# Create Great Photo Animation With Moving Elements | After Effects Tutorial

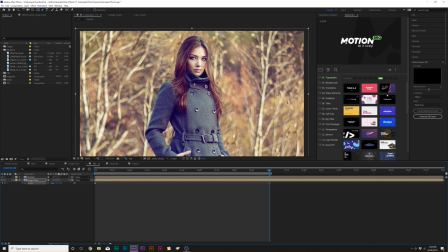Go to five seconds or end of your animation however long you want the clip to be and we'll increase the scale. so now the background will be animating separate from whatever we have cut out right then we can grab you know the object that we cut out or the person and we can
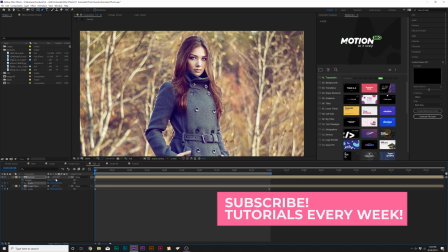add a keyframe for scale and also in this case we'll hold down shift and hit pn keyboard for position and add a keyframe there as well so we keep
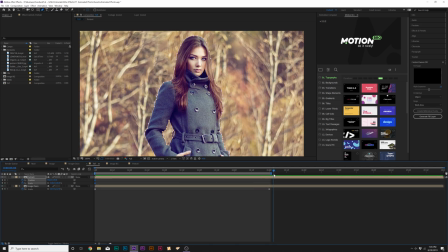everything where it needs to stay and then we'll move to the end of our timeline and maybe we'll scale this down by a little
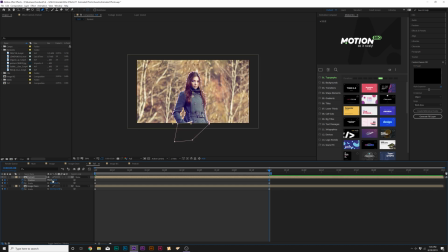bit and we'll bring this down to the bottom of our comp so now we have this nice parallax animation between the main focus of our
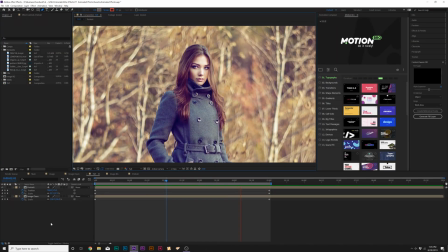photo and the background so this is a really cool technique and it's pretty easy to do now we want to be able to add some more elements into
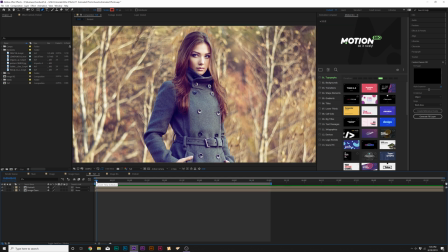this to just really make this come alive because all we have is a you know a decent parallax effect so there's a lot of different things we do so maybe
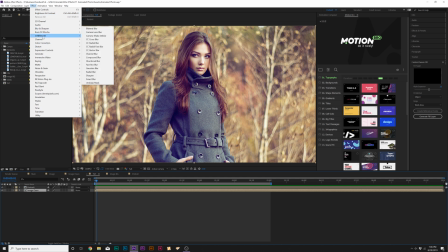we take our background image go up to effect and go to go to color correction and go to brightness and contrast we can
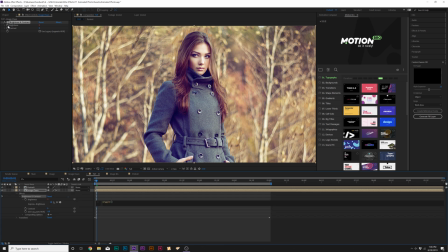all click the stopwatch for brightness and we'll type in wiggle open for two comma 50 close parentheses and this will have
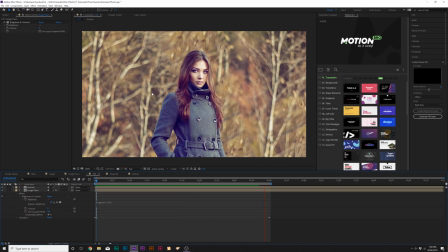like a very nice you know flicker effect to the background and you can change how intense you want this to be and how fast or slow the first number dictates how many
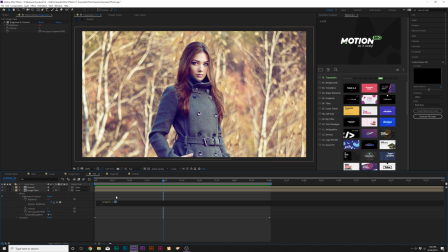wiggles per second and this is the amount the second number so you can change those as you see fit and since this is technically still a still image there is no moving noise like there isn't like video so I want to add some noise to really make this look like you know it's
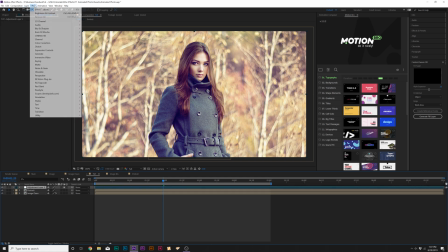a video so go to layer new adjustment layer and then we'll go up to effects noise and grain and we're going to add noise and I'll
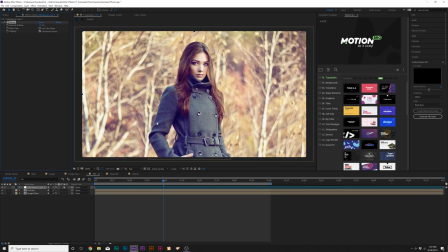set the noise amount to maybe 12% and I'll uncheck use color noise and this will make it feel more authentic rather than just a still photo
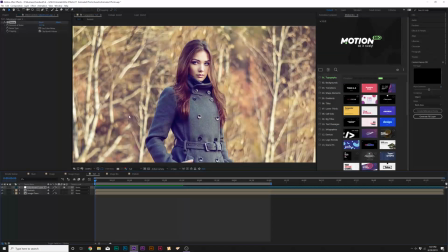so you know I don't know if you can see that very well here on YouTube and there's just a little bit of you know that nice
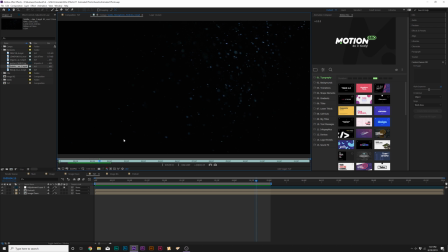noise into this shot so one thing I want to take a look at is using stock elements like particles and even lens flares to help just take this you animated photos to the next level so we can take in some stock assets I'll link some free packs that I use in the description and the elements that I'm
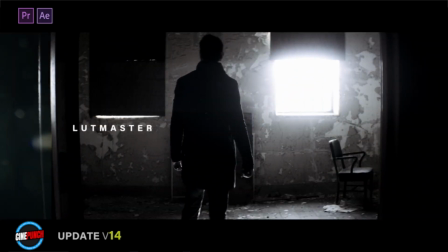specifically using are from a pack called cine punch which have like 9,500 elements in it with particles lens flares color correction
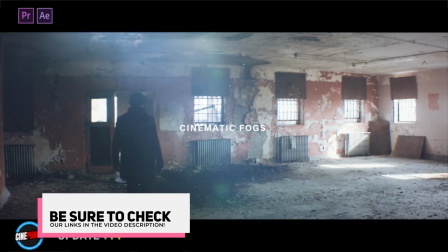LUTs and so much more filmmaking you know elements that you know I'll just link that description if you want to check that out but we'll come in here and
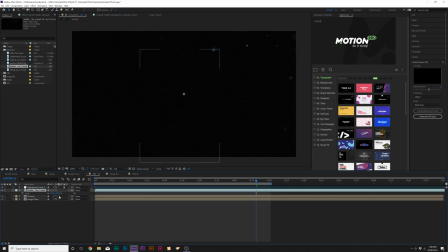we'll bring this particle you know pack in here we'll scale this down and we'll toggle switch modes until we see the blend mode and
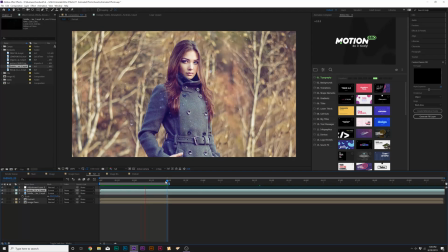set this to screen and now for particles added we now have a nice level of detail added into our composition of course
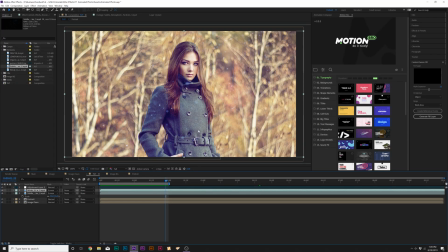you can put these particle layers behind whatever you cut it out as well so that's really cool you can really build some depth with this another thing i want to take a look at is adding a cool rain effect in here as well so what we do here is create a new adjustment layer we'll go up to effect simulation
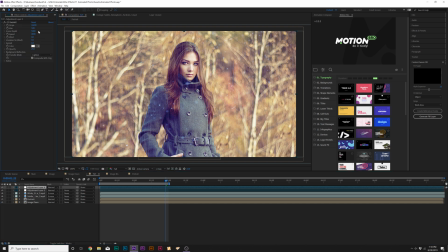and we're going to grab cc rainfall don't really need to touch much of the settings here you know if you want to make the
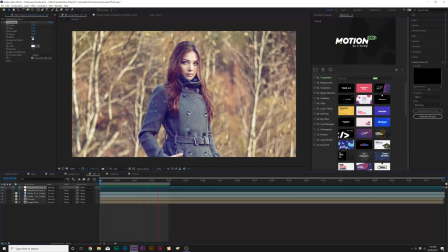size a little bit thicker you can I think this is a really cool effect so if you you can adjust the speed and the wind so
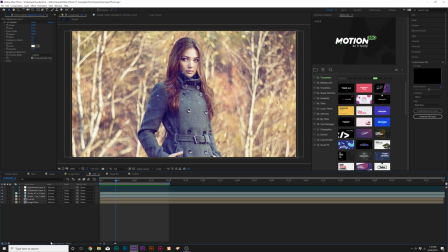there's a lot of cool options with this and then of course one thing we need to do is toggle switch to modes and make sure that we
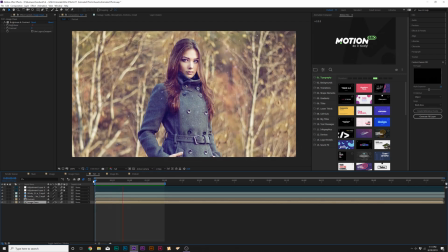turn on motion blur for our animated layers nice so this just has a very nice all right cool and this just has a very nice level of d all right and overall this has a nice level of detail to overall image and this looks really nice so now you have a handful of techniques that will allow you to animate photos and just add more detail and value to your overall video. So, hope you found this tutorial helpful. If you're new here, be sure to hit that subscribe button because we post multiple post-production tutorials every single week right here on the channel.
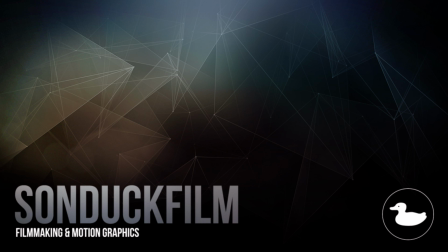You can also hit me up on my social media networks. Those links are in the video description. And always, be creating.